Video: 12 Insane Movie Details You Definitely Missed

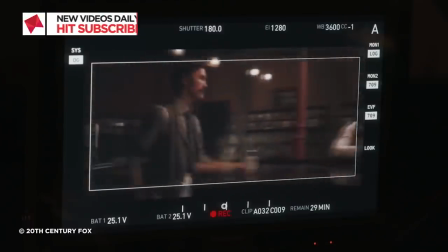Filmmaking is a tough business, and creating even the most basic,
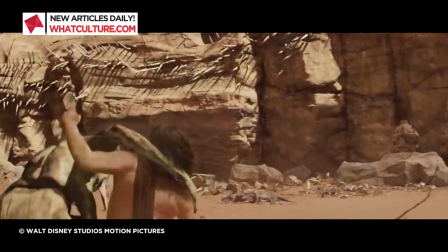forgettable movie takes an absolutely ridiculous amount of work, let alone making something actually worthwhile.
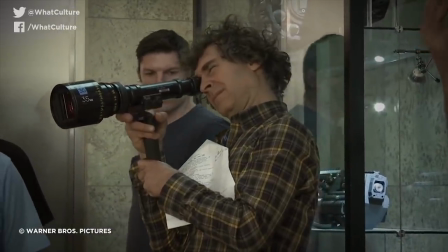Many directors aren't even content with just doing that for a superficial experience, however,
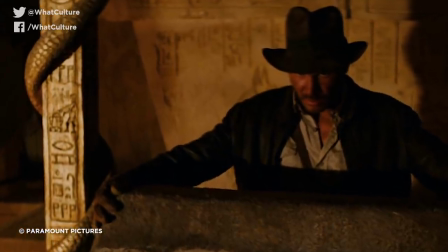and love to include mind-bogglingly subtle details most audiences are never even likely to spot.
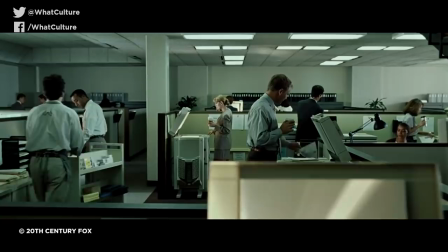From devastating visual storytelling, which will change how you view a film forever, to just a nice little homage from a friendly director pal. These movie details came and went without most audiences having even the faintest idea.
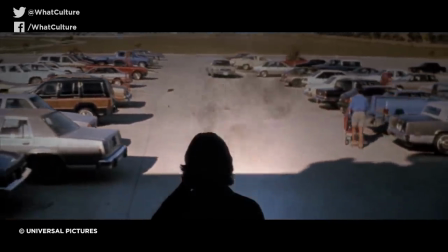And instead of scouring films for them yourself, since we've got things to do and places to be, you can lap all of these ones up to smugly point them out to your friends who are none the wiser next time around. You're welcome.
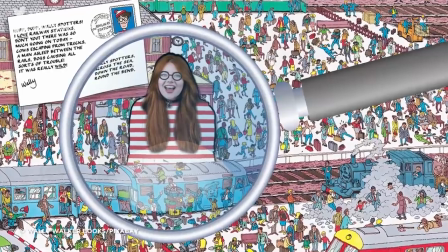I am the Where's Wally edition of Ash from WhatCulture, and these are 12 insane movie details you definitely missed.
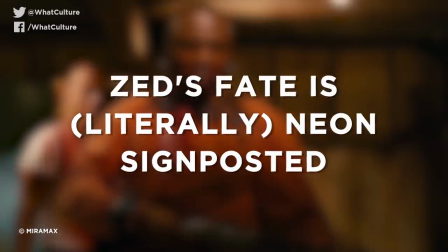12. Zed's fate is literally neon signposted.
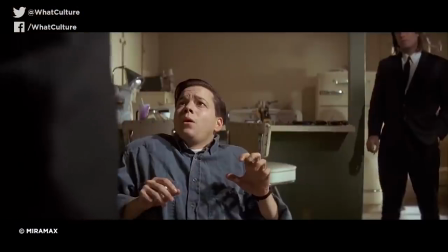Pulp Fiction Any card-carrying film buff has seen Quentin Tarantino's Pulp Fiction dozens of times, and don't we all know it, Chad,
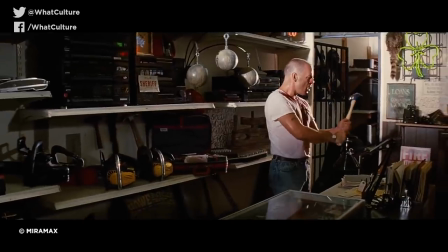but you probably never picked up on a ludicrously subtle piece of foreshadowing during the infamous pawn shop sequence.
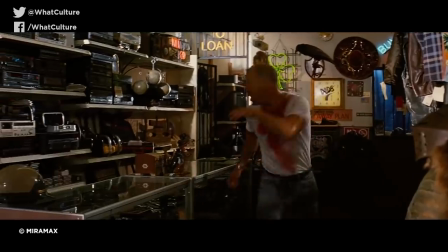After Butch escapes his confinement and prepares to leave, he has a change of heart and decides to help out his fellow hostage Marcellus Wallace.
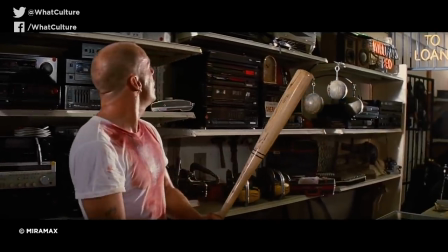As he decides on which weapon to arm himself with, in the top right corner of the screen you notice a literal neon signpost reading Killian's Red,
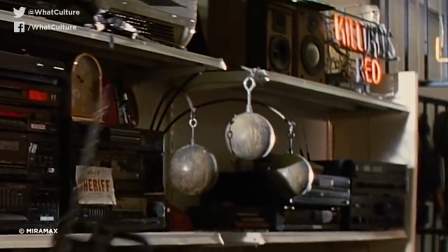though only certain letters are illuminated reading Kill Ed. Add in the Z from Zed's chopper keys and you've got Kill Zed,
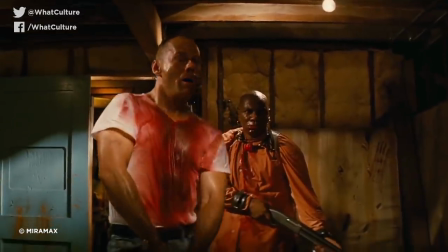which Butch very nearly does while saving Marcellus, ultimately leaving Marcellus and his pals to finish the job.
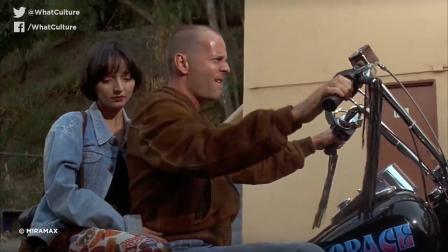Zed's dead, baby. Zed's dead.
11.
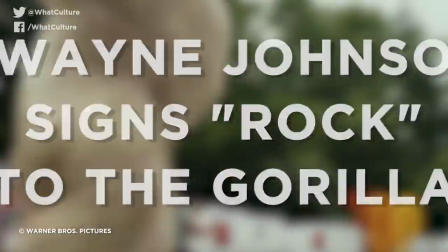Dwayne Johnson Signs Rock to the Gorilla Rampage The Dwayne Johnson-starring
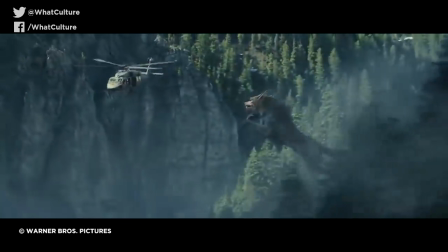blockbuster Rampage is probably the last movie you'd expect to see anything approaching a subtle movie detail.
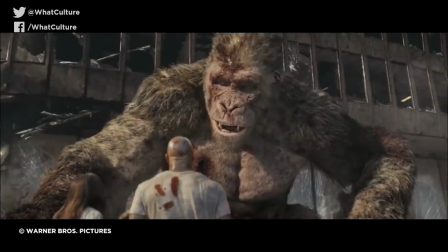But props to the filmmakers! Here's something that definitely passed you by unless you're familiar with American Sign Language.
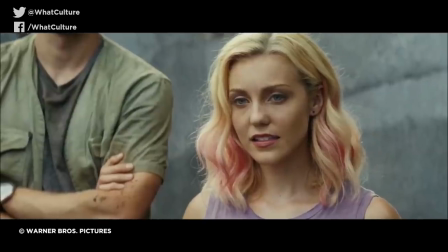You see, primatologist protagonist Davis D'Ocoye communicates with his gorilla pal George through ASL,
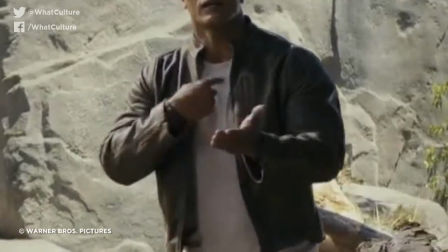and a couple of times throughout the movie he says to George, It's Me. Except, Johnson's exact signing is Rock, by tapping one fist on top of the other,
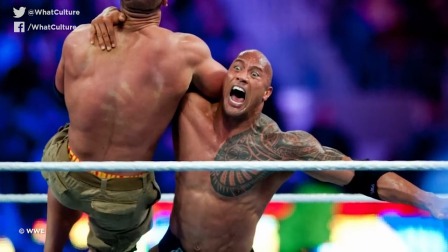which is of course referring to his iconic WWE moniker, The Rock.
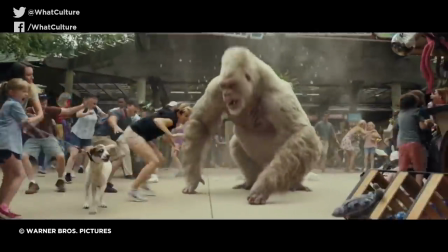It's a great little gag for those in the know, whilst completely flying over everybody else's heads.
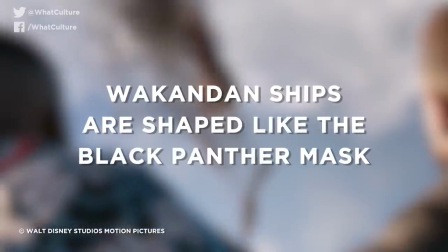10.
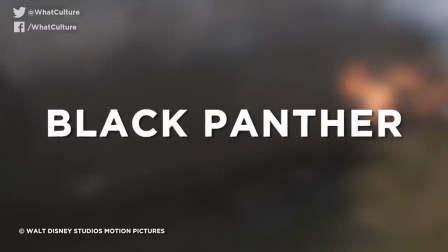Wakandan Ships Are Shaped Like the Black Panther Mask Black Panther It doesn't take a genius to notice that the Wakandan fleet of ships has a very unique,
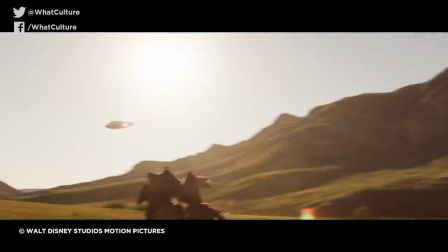and presumably aerodynamic, design in Black Panther, the product of Wakanda's highly advanced engineering tech.
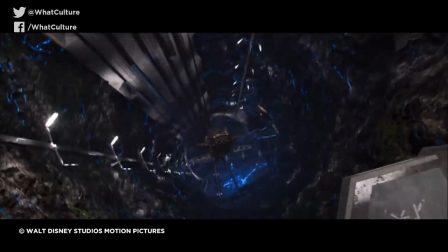But deep into the movie's third act, we're given the briefest of glimpses at the underside of one of these ships,
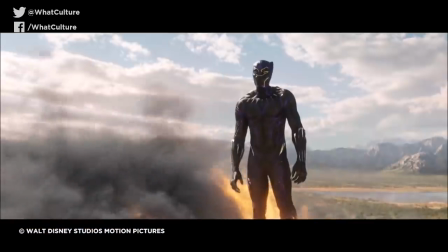which eagle-eyed viewers might notice resembles the iconic design of the Black Panther mask itself.
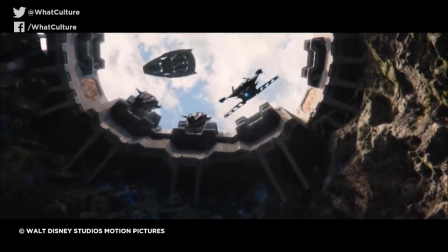It is easily missed every time, but once you know about it, you won't miss it again.
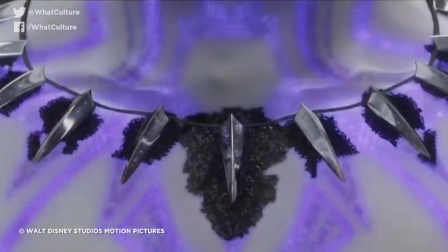And if you needed any more proof that Shuri is a straight-up genius, here it is.
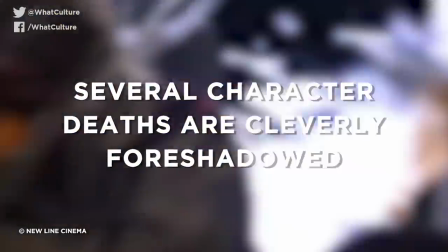9. Several character deaths are cleverly foreshadowed.
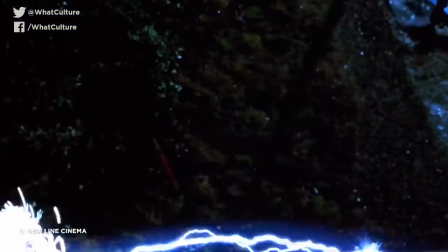Final Destination Final Destination is another movie that few would expect genuinely clever storytelling from.
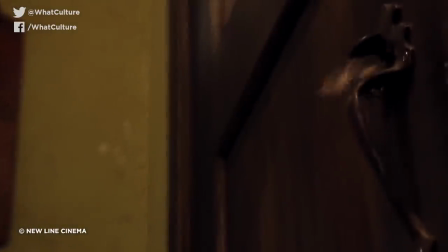And yet, director James Wong features a number of subtle visual nods to the subsequent deaths of several key characters.
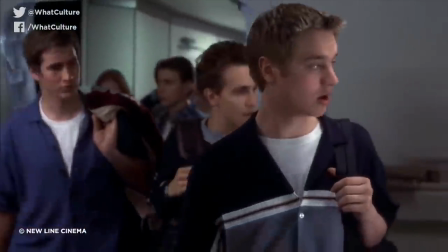For starters, when the teens are boarding their doomed flight at the start of the movie,
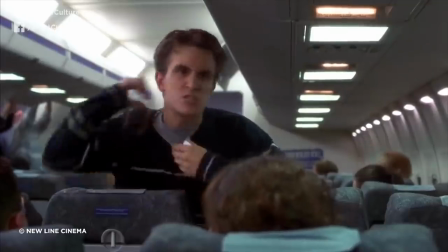protagonist Alex's best pal Todd makes throat cutting and strangulation motions to Alex, reflecting his brutal strangulation death later in the film.
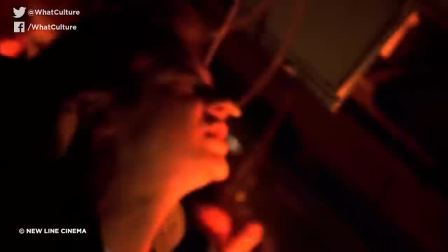Elsewhere, after Alex has his fateful premonition and gets off the plane,
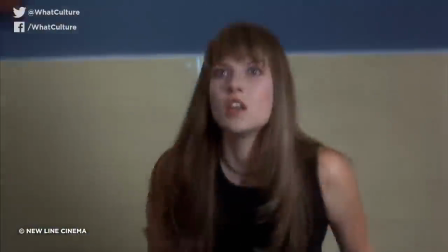a scuffle ensues as Billy watches the plane fly through the air, with the plane travelling across his face in the reflection of the airport window.
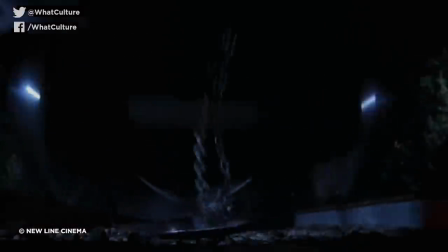This foretells Billy's grisly demise later, when his head is sliced in half by a piece of metal shrapnel.
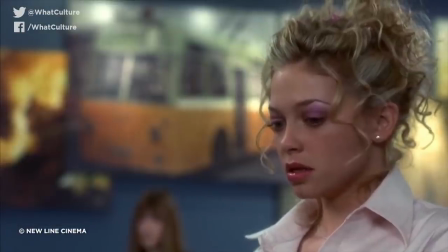And finally, there is poor Terry, who stands in front of a picture of a bus shortly after the plane explodes, only to be hit and killed by a bus later on.